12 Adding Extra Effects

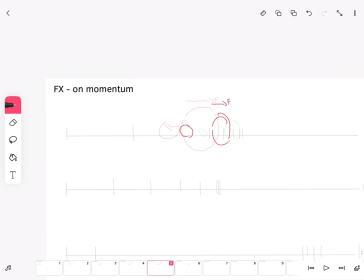24:58 The reason I chose a pulse wave pattern in the first place is because I knew I wanted the fire to originate from a single small point,
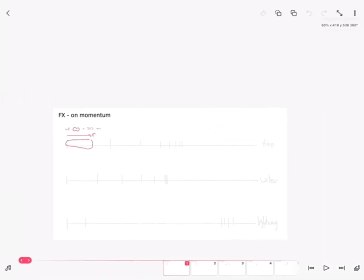25:08 expand, and then disappear into smaller points once again.
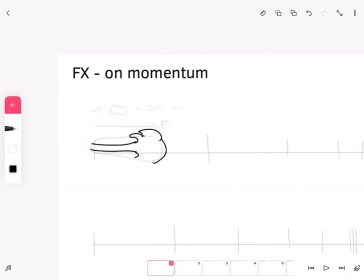You can apply this reasoning to any type of effect that you want to create and just match the wave pattern to the idea that you have in your mind,
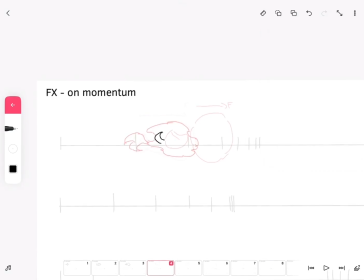25:35 even if you don't want to think about the realistic implication of the effects and the materials that it's made out of.
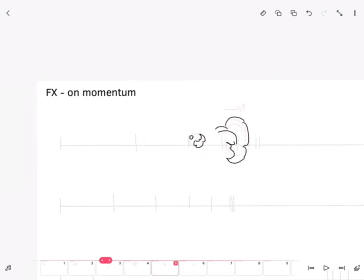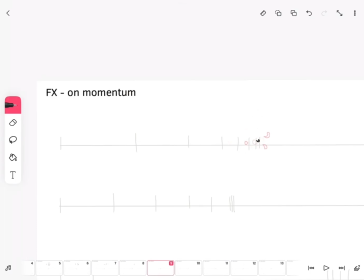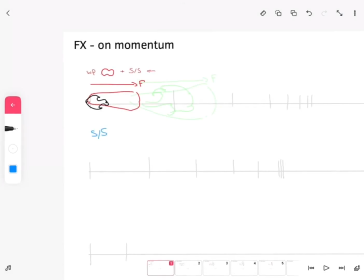For a second example, let's try and animate water.
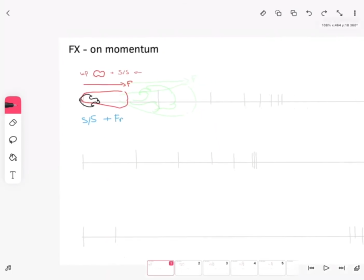26:32 Water has mass to it, and this is expressed by using more traditional animation rules, which keeps the entire object more rigid.
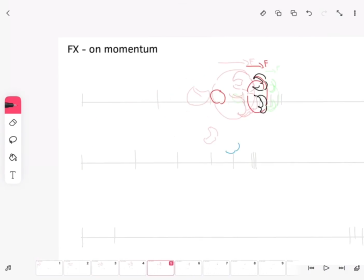26:49 But unlike solid objects, the water tension is not strong enough to keep its shape when it experiences an impact. This requires a morphing of the original shape of the water.
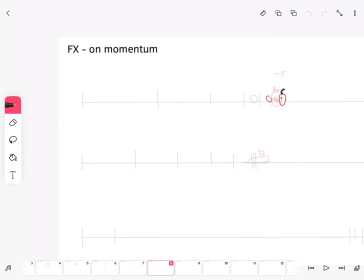27:06 So this time, we're basically going to divide the water blob into several different parts with their own mass, according to the trajectory and the overall state of the water during the impact, for each individual frame.
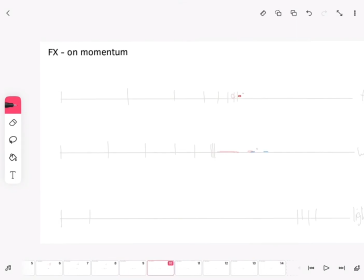27:23 So when the water first hit the ground, it's going to lose some part of its energy, which is going to affect its trajectory. The part which hits the ground is going to stick to it, while the rest of the water is still going to move due to momentum.
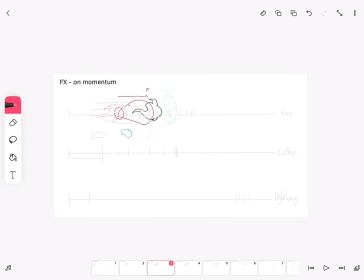So what we're going to do is actually split and stretch the water across the floor as long as the water is still being impacted and is moving,
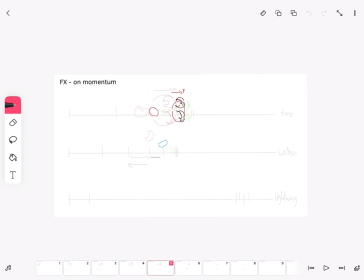27:55 until each part of it is reaching the end of its trajectory and settling down. You need to make sure that each part of the water that is still moving is continuing the same trajectory as before, because there is no new force which is acting on the water at this stage.